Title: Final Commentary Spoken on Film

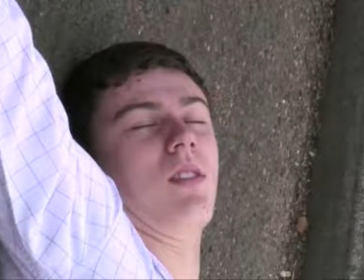0:00 Right, this is Gary's and Ross's evaluation. Right, first clip. The scene starts with a candid close-up of the main character.
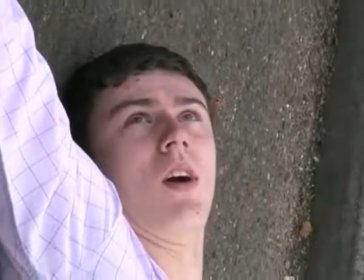0:07 This was done to get the character introduced, and it poses questions for the audience, like why is he laying down.
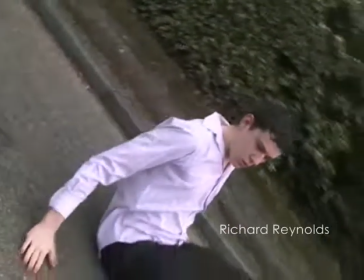0:12 We thought the candid shot would be a useful way to complement the drunken effect we were trying to achieve.
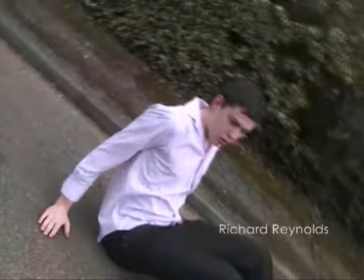0:16 After a few seconds, the character opens his eyes. The character's eyes will roll around, highlighting his bewilderment. We dress the character in smart clothes. This is in contrast to where he is, on the ground, in the street, and we thought this was an effective technique.
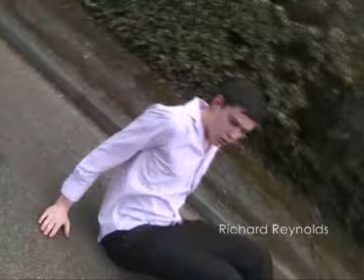0:32 In our media project, we used, developed and challenged forms and conventions of real media products. We looked at films such as Saw and I Am Legend. We have developed our film from I Am Legend using the idea of one man left on the earth and basing the story around one main character.
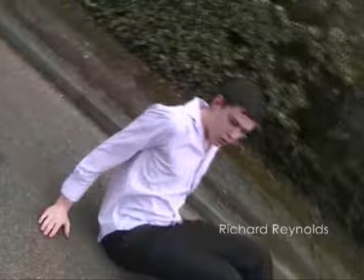0:48 We challenged conventions from Saw. The film was introduced with a mystery and providing lots of questions for the audience, which, at the early stages, could not be answered.
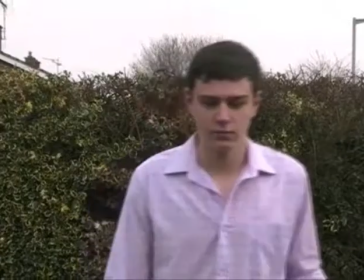0:59 Right, in this clip, you see, the character slowly rises and then stands up. We have used editing techniques to speed up the character rising to his feet. He takes a look around at the surroundings again to project his bewilderment, and that the character is unsure of his own location.
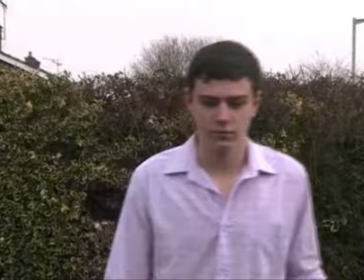1:14 Then it hopefully will give a clear indication to the audience that the character is not in a place which is known to him, again creating more mystery to the film and providing the question of how and why is he there. Our media project has used and represented certain social groups in society.
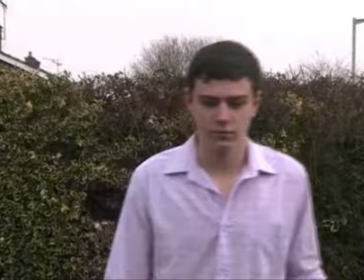1:30 We have used a young cast, and when the character is first seen lying in the street, it automatically makes the audience believe that the character has woken up from a night out.
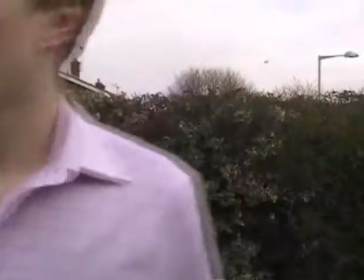1:41 Right, in this particular clip, the character then stumbles towards a nearby car and will use the car to balance himself again to emphasise his bewilderment.
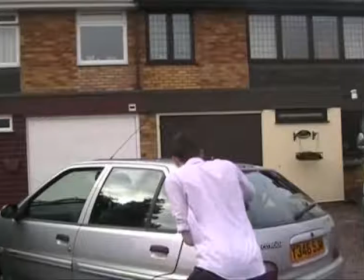1:50 This again defects to the drunken effect we previously stated. The camera will see the main character walk past the camera while stumbling over to the car. This is an effective technique because it watches the character's movement and is effective for showing when he falls onto the car.
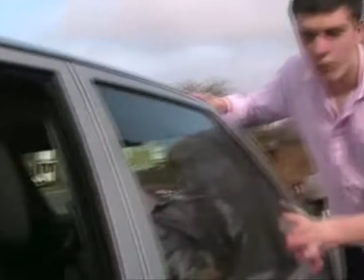2:07 A fourth clip, the character then slowly moves towards the car window. We used a low angle shot looking up at the character, which becomes a close-up. We have used this camera angle to emphasise emotion, and we used a low angle shot to show that the main character
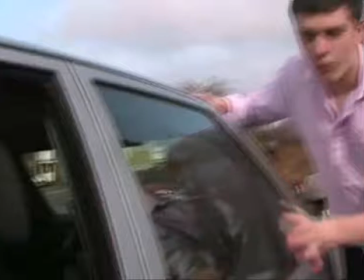2:24 is more superior to the dead person. Right, we're just going to stop right here just to say something about media institutions. Different media institutions can distribute our media project in all different ways.
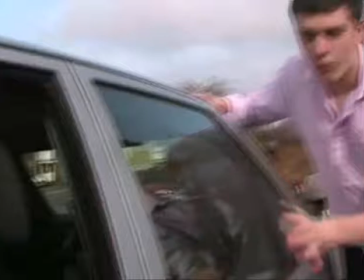2:36 Our main institution would be television, as this could show our project and advertise it, and make the watching audience interested in the film. Our target audience is between 16 to 30 year olds, mostly because that is our age group, so therefore we know what we like.
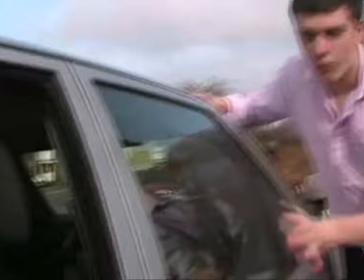2:55 However, there are other forms of media institutions that could be used, such as magazines and radio, to advertise a film. However, they would not be as successful as television, as they would only be able to advertise and not show the film.
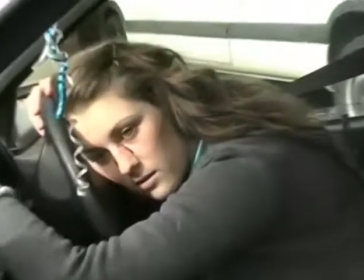3:10 In this clip, the camera now pans round into a close-up of the dead person, with their head laid on the steering wheel.
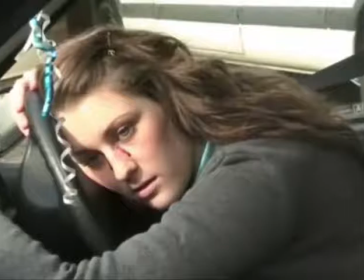3:16 We have used makeup in this scene to create the blood around the character's eyes. We have used blood because this shows it's an unnatural death, and we believed it would add mystery to the scene and create the question of what has happened to the character for the audience.
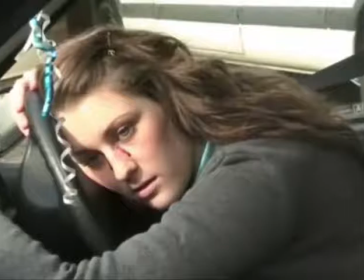3:30 This is a major scene in our film because it really starts to ask questions from the audience of what has happened, why it's happened and how. Our media project, previously stated, will be aimed for the younger generation. However, it could be targeted for the middle-aged people as well.
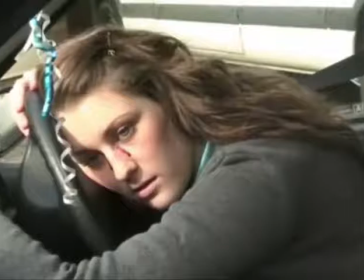3:47 We believe this because it has a genre of mystery, and usually it is more common for these age groups to enjoy these kinds of movies. When we started our film, we aimed to create a film that was interesting and related to teenagers, but also related to other age groups as well.
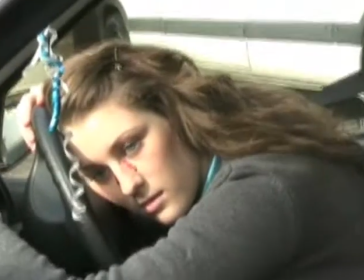4:03 In this scene, the character then moves away from the car sharply and vomits.
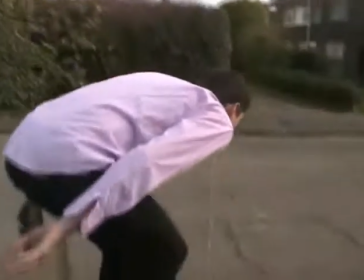4:07 We have made the character vomit to make the scene more dramatic.
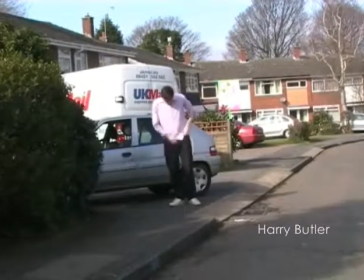4:11 We have used the camera angle from the previous clip to show him vomiting, which is a middle shot.
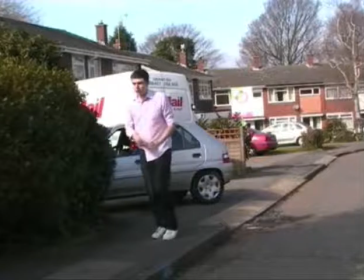4:18 However, we edited to a long shot so it could show more of the character's actions. The character then gets out his phone to try and phone someone. However, his phone does not work, and this was done to show that the character has no form of communication.
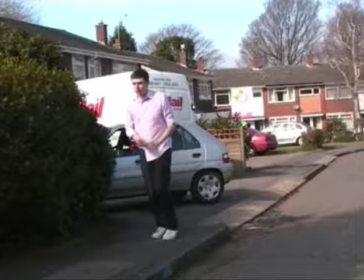4:33 Right, our film attempted to attract the viewer straight from the opening with different camera angles, editing techniques and sound. We have tried to use these techniques to complement our genre, mystery, which we believe is an interesting genre.
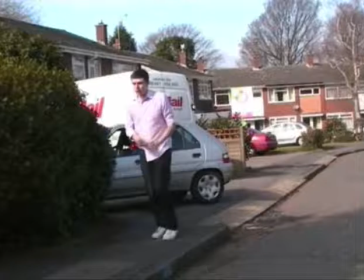4:46 We have posed questions to the audience straight away that should make the film interesting and make the audience want to watch and get answers.
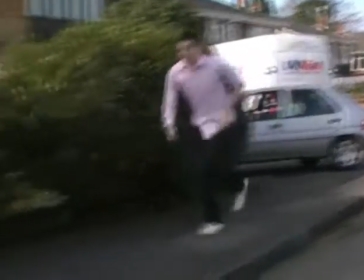4:56 In the 7th clip, there is a shot of the main character running over to a character lying on the floor.
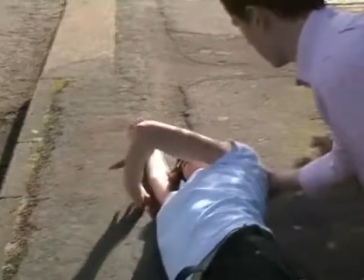5:01 We used a middle long shot for this scene because we did not want to show the character on the floor.
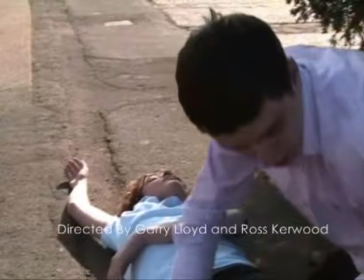5:06 However, we wanted to have a longer shot to show surroundings. The character then starts to search the character on the floor to look for a source of communication. We have done this to show the main character is desperate and is panicking. Right, in this particular scene, we use a medium close-up on the two characters.
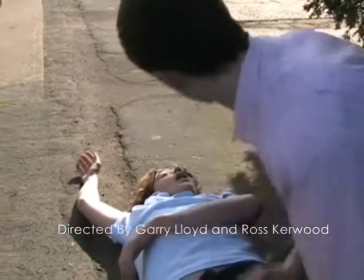5:26 In this scene, the character lying on the floor wakes up and we have made him cough.
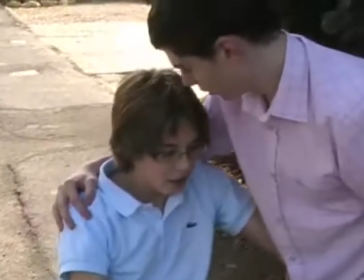5:31 This adds drama to the scene and shows that there is something wrong with the character.
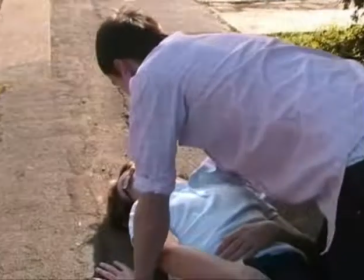5:36 We have then added a small amount of dialogue into the scene, which includes the character on the floor saying, "Did you see it?" while staring. This shows that the character is nervous and is indicating to the main character that there is something he should have seen. The main character then replies with see what, in a high-pitched voice.
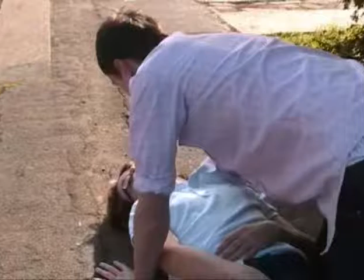5:53 This should show the character is panicking and is demanding an answer. However, the character on the floor dies before a response is made, so this keeps the ongoing question of what is happening and keeps the audience interested.
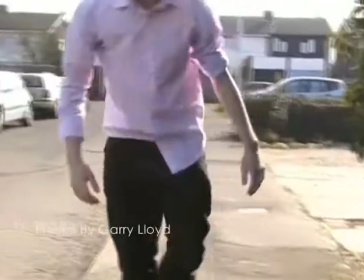6:06 This clip shows the character stumbling away from the dead body and into the middle of the road.
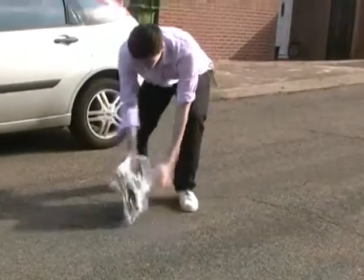6:10 We used a middle close-up for this to show the character backing away and then treading on a paper.
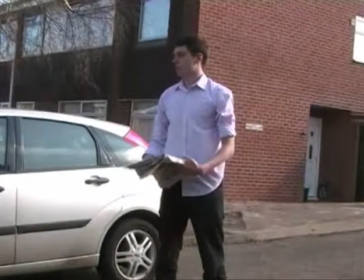6:16 The character then picks up the paper and takes a glance around to show that he is still not aware where he is, and that the paper has made him and the viewer more confused and intrigued on what is going on. In this task, we have learnt many things, especially from technology.
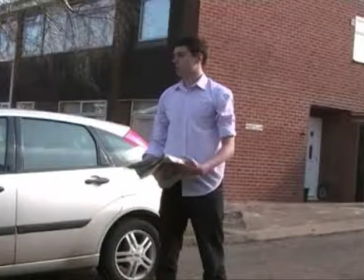6:35 We have learnt that with the better quality products such as cameras, we can achieve a good grade and that these are essential for us. Also, we recognised we need basic editing programs to achieve good grades so that we can edit to improve the film. However, if we want the high quality products, this can be quite costly.
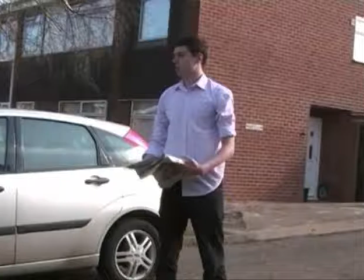6:53 We also used a tripod in our film to make steady movement to balance out the fact that we didn't have a better high quality camera as we could have.
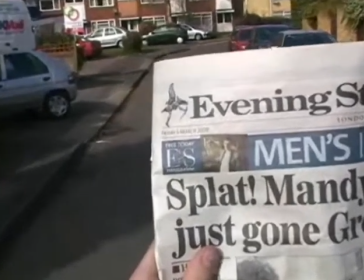7:04 In this clip, we used a close-up on the newspaper to show what the character is looking at.
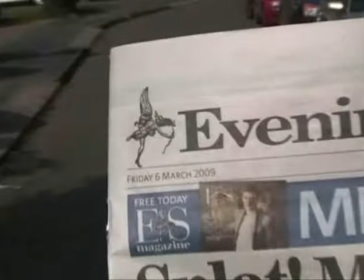7:09 This is a point of view shot which zooms in specifically on the date. We've done this to show the date and to show when the scene is set. Right, this scene in particular is our flashback scene. This shows the same area 3 days before this incident.
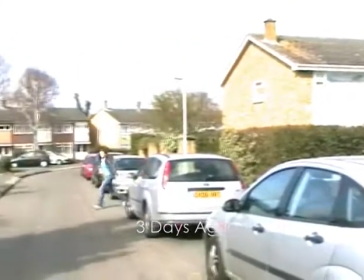7:24 We have edited the scene to make it look lighter and make a positive effect on the viewer. Because this is a better time for the character as there is life,
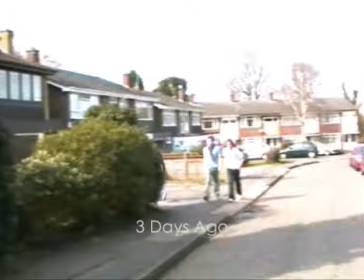7:33 we use a panning shot on the scene so the viewer can get the whole picture and see the positive atmosphere provided. From looking back at our preliminary task, I feel that our project has now developed a lot. We have successfully used continuity in this film, whereas before we had a few glitches.
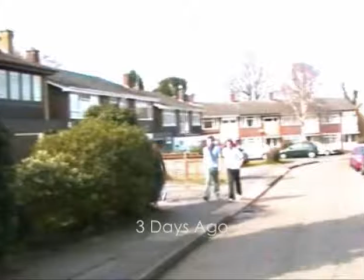7:51 We have now effectively used sound and used sharp sound noises in dramatic parts and creepy music in calm parts. Also, we have used effective camera angles to complement the mood and the genre in this project.
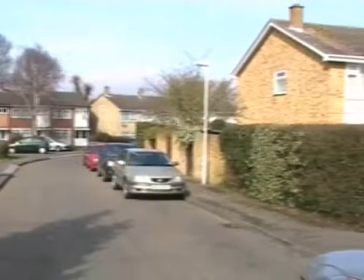8:07 This shot in particular is another panning shot, showing the time at present day, when the character is on his own again.